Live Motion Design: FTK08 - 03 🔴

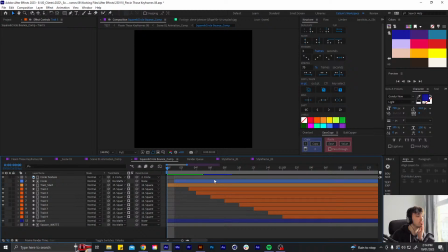[44:19]
Running into some more trouble
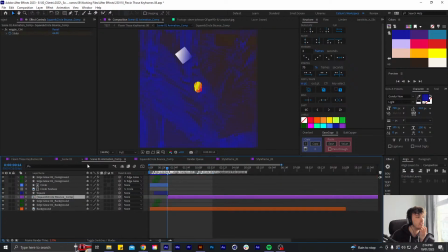[44:25]
with this.
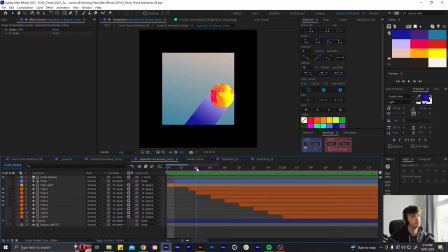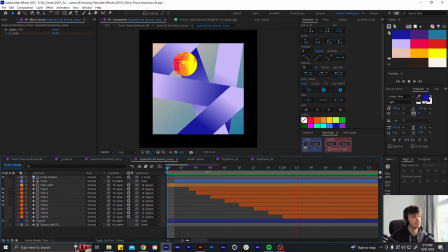[44:34]
Yeah, that doesn't look right. It's like, it's too noticeable. It's like popping. So I think I will just
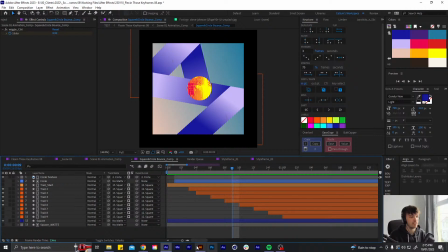[44:56]
have to draw these paths on with the pen tool and a fill like I've done in the style frame. But let's just keep all of this for now.
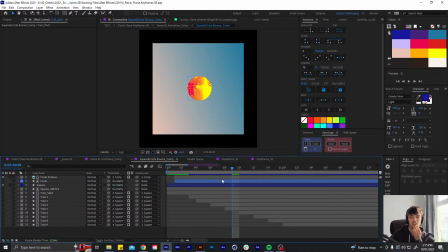[45:14]
And maybe just do something else for a bit.
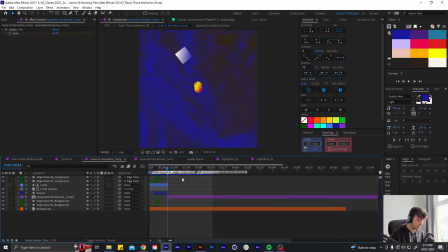[45:21]
Because at the end of each stream I write down stuff that I want to add in, so
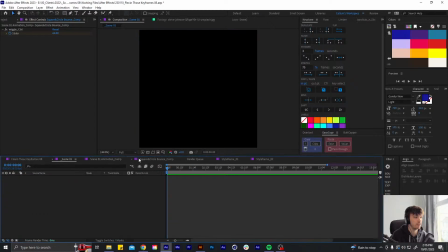[45:28]
maybe let's just carry on with the rest of it and then I can come back to that at some point.
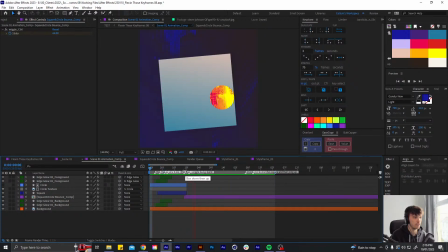[45:39]
So yeah.
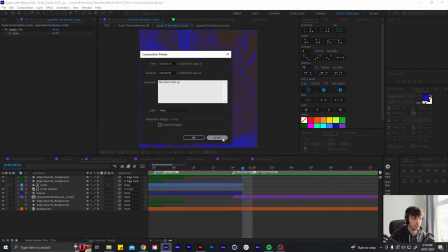[45:43]
Yeah, so on this part here,
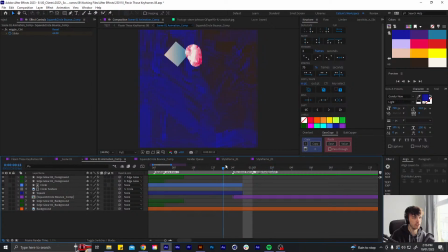[45:46]
I wanted to like follow this downward motion because it's just sort of stopping here and then scaling up. So on this comp, I'm gonna add
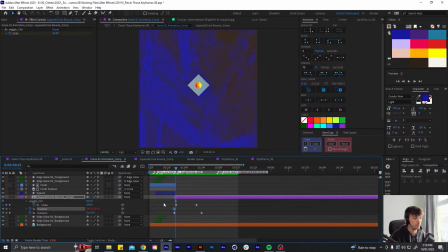[45:59]
a keyframe. So a couple frames
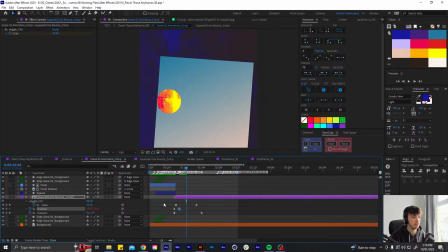[46:08]
along, this is gonna move down and then back up like so.
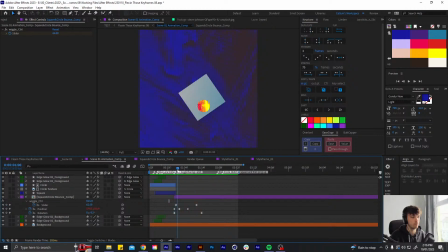And maybe even make it start further down. So it's like carrying on that motion.
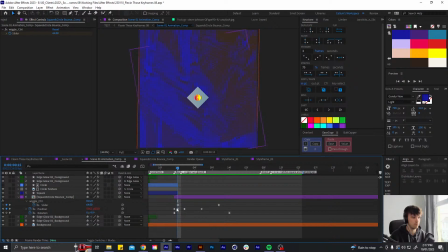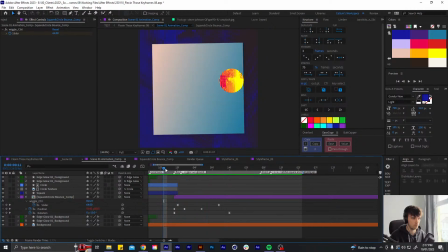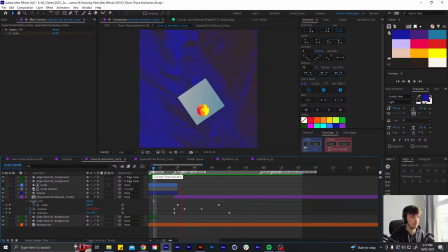Cool. Just figure out the timing for that a bit. Maybe it all needs to be a bit quicker.
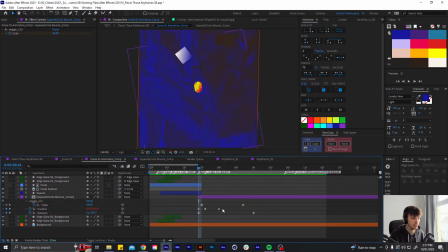[47:02]
Cool, I think I will
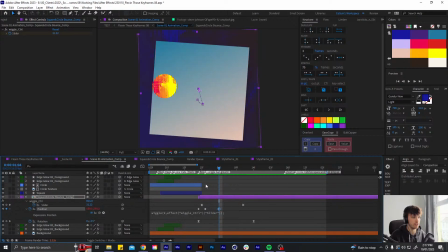[47:15]
maybe add a little bit of overshoot so it comes up a bit too far and then settles in place.
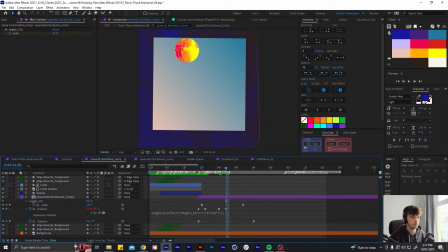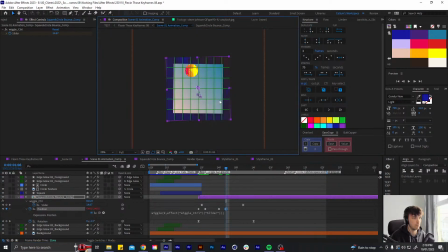[47:38]
Like so.
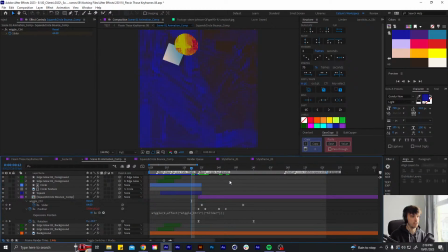[47:42]
So I have something like this. Cool. I think that helps with the transition a bit. Feels like it flows a bit more.
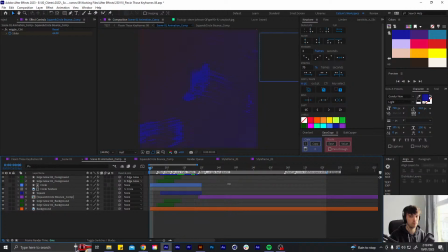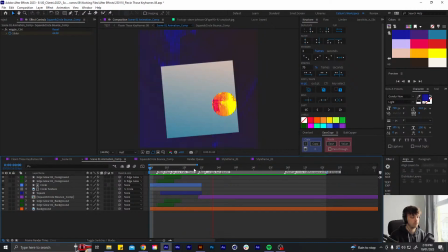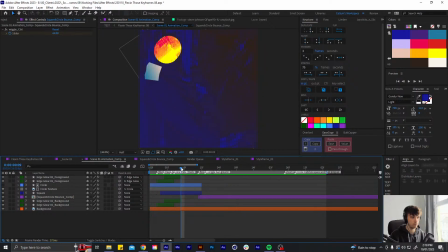Cool, and maybe add a little bit of ease into those keyframes as well.